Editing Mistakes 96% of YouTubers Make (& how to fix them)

As soon as someone clicks on your YouTube video, you have to hook them in and most successful YouTubers are doing this.
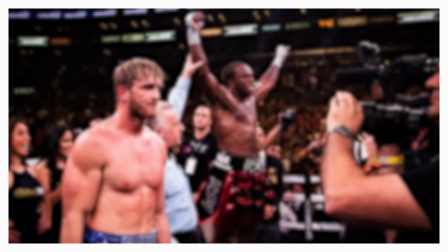0:06 Watch how YouTube creators Colin and Samir start off this YouTube video.
Why is it that KSI can do so many things successfully?
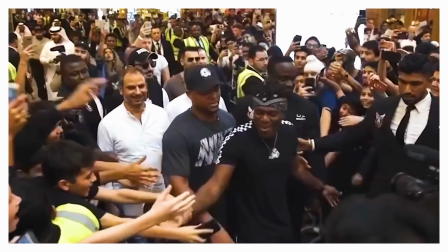0:13 Most people would probably assume with an audience as big as his, he can try whatever he wants and it'll be successful.
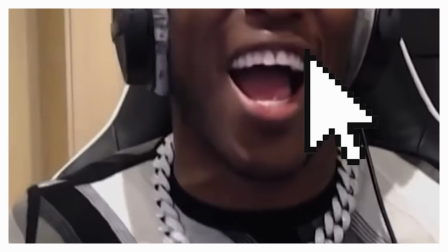0:18 But we don't think that's true. Really? Why?
Notice though how they don't do this.
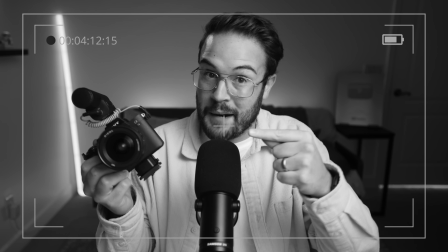0:23 Hey guys, welcome back to my YouTube channel. Before we get into this camera tutorial, which is the reason you clicked on this video, let's go make some coffee.
The first few seconds of your video might matter more than any other part of your video. This is where most of your viewers are gonna make that important decision to keep watching or if they should just jump ship.
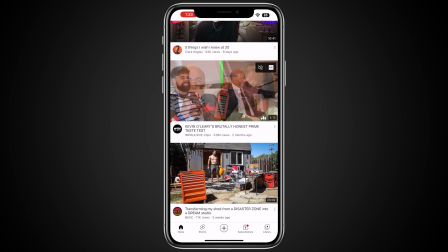0:42 And nowadays on YouTube, when you're looking at a thumbnail long enough, the beginning of the video actually starts playing and people can see what the beginning of your video looks like. And then this is a great time to also showcase what's coming up in the video.
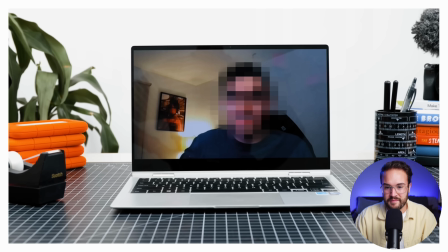0:55 We spend the past couple of weeks watching his videos, speaking with his fans, and even interviewing people who work directly with KSI.
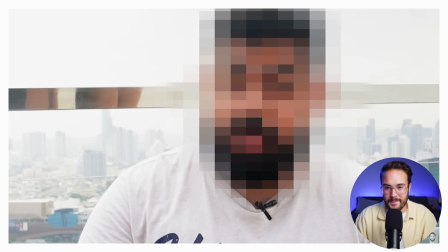1:01 That's actually a tough question. He's a magician. And we did all of this in order to learn the secret to KSI's success.
That right there is how you start off a YouTube video. And most YouTubers are not doing this, which is mistake number one.
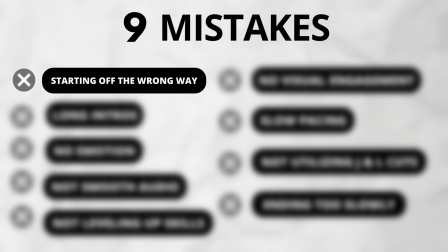1:13 And these next eight mistakes are just as important if you want to succeed on YouTube.
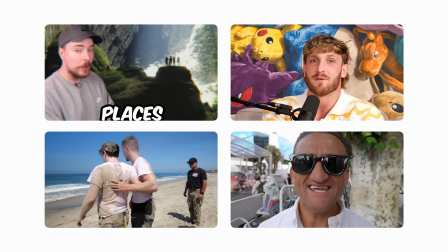1:17 And that's why we'll be studying these successful YouTubers and stealing their best secrets, like Dude Perfect.
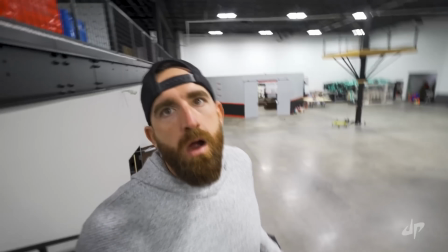1:23 Watch how he starts off this video and avoids mistake number one by getting right into it.
This is the long bomb.
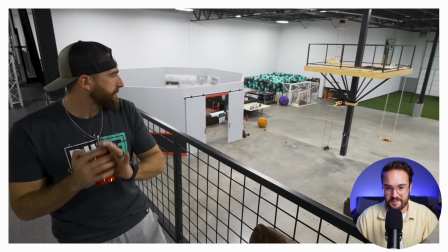1:28 Here we go, spark.
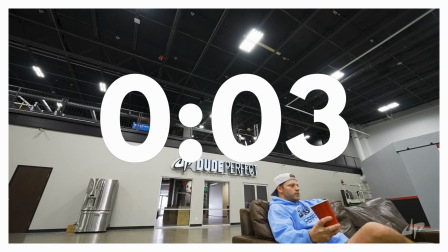1:31 Literally four seconds into this video, he already delivered on the promise of giving you these trick shots.
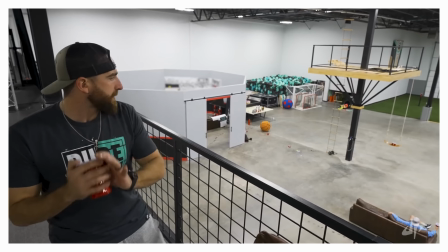1:37 But watch the next few seconds of this video and see if you can catch mistake number two that they avoid.
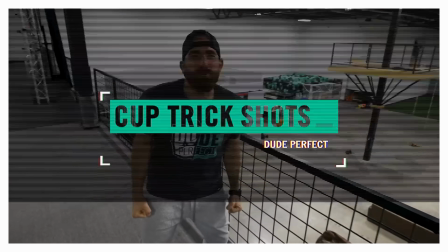1:43 Yes! Welcome to Cup Trick Shots. Here we go. Okay, perfect.
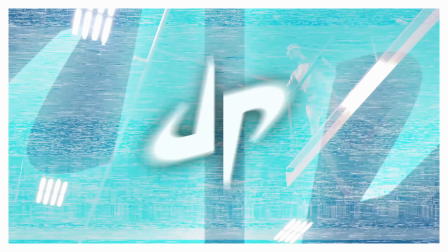1:48 Did you catch it there? They avoided a long intro. Though they popped up their logo, it was very, very quick, and this avoids the viewer from skipping forward in the video.
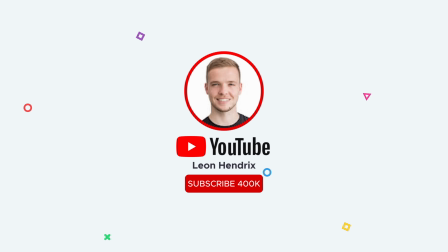1:57 Mistake number three, you might be doing this, but Leon Hendricks sure isn't. Take a listen to the different types of music he uses throughout this video.
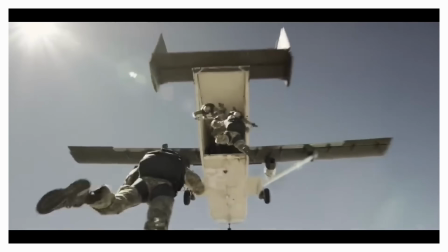2:06 Navy SEALs. The toughest human beings on the planet. My friend Matt.
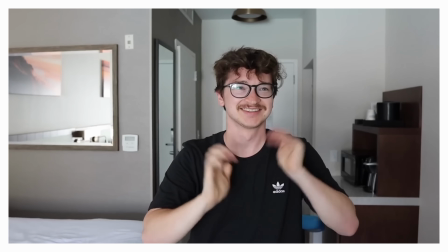2:13 Not the toughest human being on the planet.
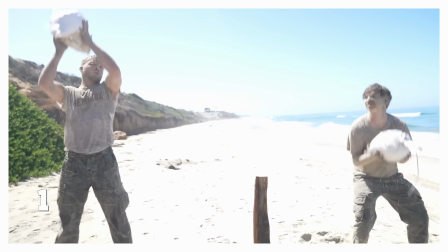2:19 Ready? One.
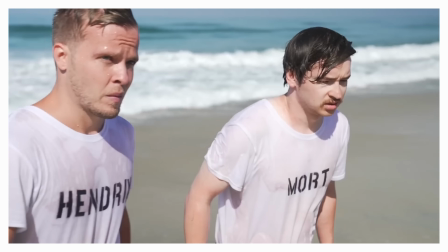2:23 You're capable of 20 times more than even thought you were. These are earned, not given.
You can see that Leon is adding different types of music for different parts of his video, but he's not just adding music for the sake of adding background music.
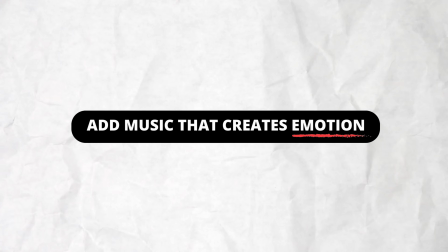2:37 What he's doing is he's adding emotion to his video through different music choices.
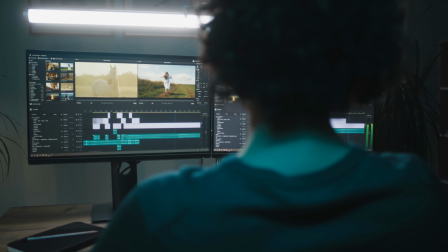2:42 Adding emotion through music is one of the easiest and most powerful storytelling techniques that you can start doing in your videos. When adding music into your YouTube videos, you want to make sure that this music is licensed, and that's why we love using EpidemicSound.com. One of the things that I love to do with our videos at Think Media is go to EpidemicSound.com,
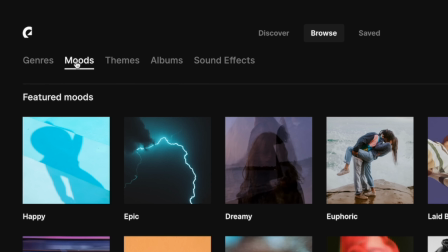3:01 and then I go to the moods, and I try to find the right emotion that matches the video,
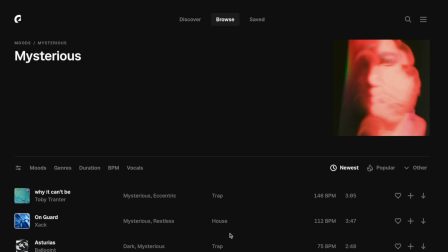3:06 and then I click on that mood, and I start listening to those music tracks in that playlist. And this is a super easy way to quickly get music that actually matches the emotion and enhances the emotion in your YouTube video. But there's another huge mistake that I see a lot of people doing when it comes to adding music and editing the audio in their videos.
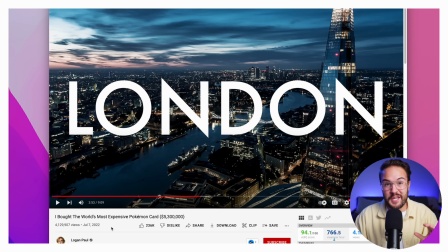3:24 Let me explain. Take a listen to the music in this video and notice how smooth it goes with the video.
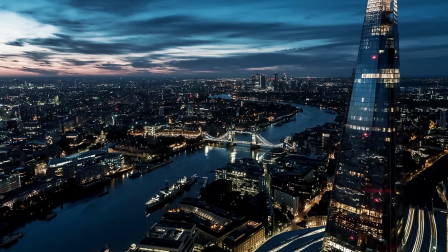3:29 My network of collectors has become quite large and after a few phone calls I found one. So you found it.
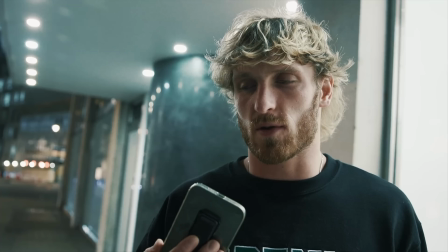3:35 One million two hundred fifty thousand dollars.
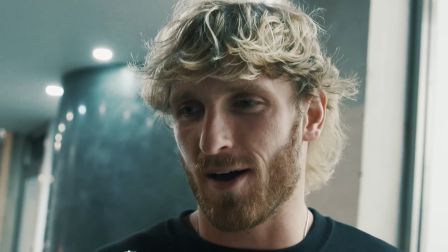3:40 Okay okay yeah yeah let's do it.
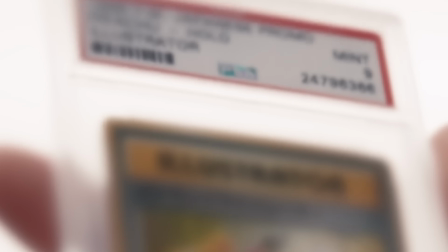3:43 Here the music ends at the perfect time as Logan is about to give his answer if he's going to buy this super expensive Pokemon card.
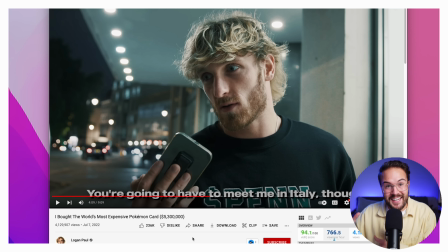3:50 A lot of people just like to use the beginning of the song, but at the very end of the song, usually there is a nice ending and it's very smooth.
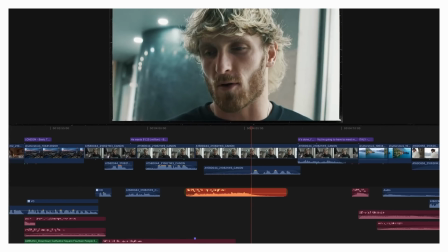3:57 And using that part of the song in your video is a great way to make the smooth audio transitions happen very naturally.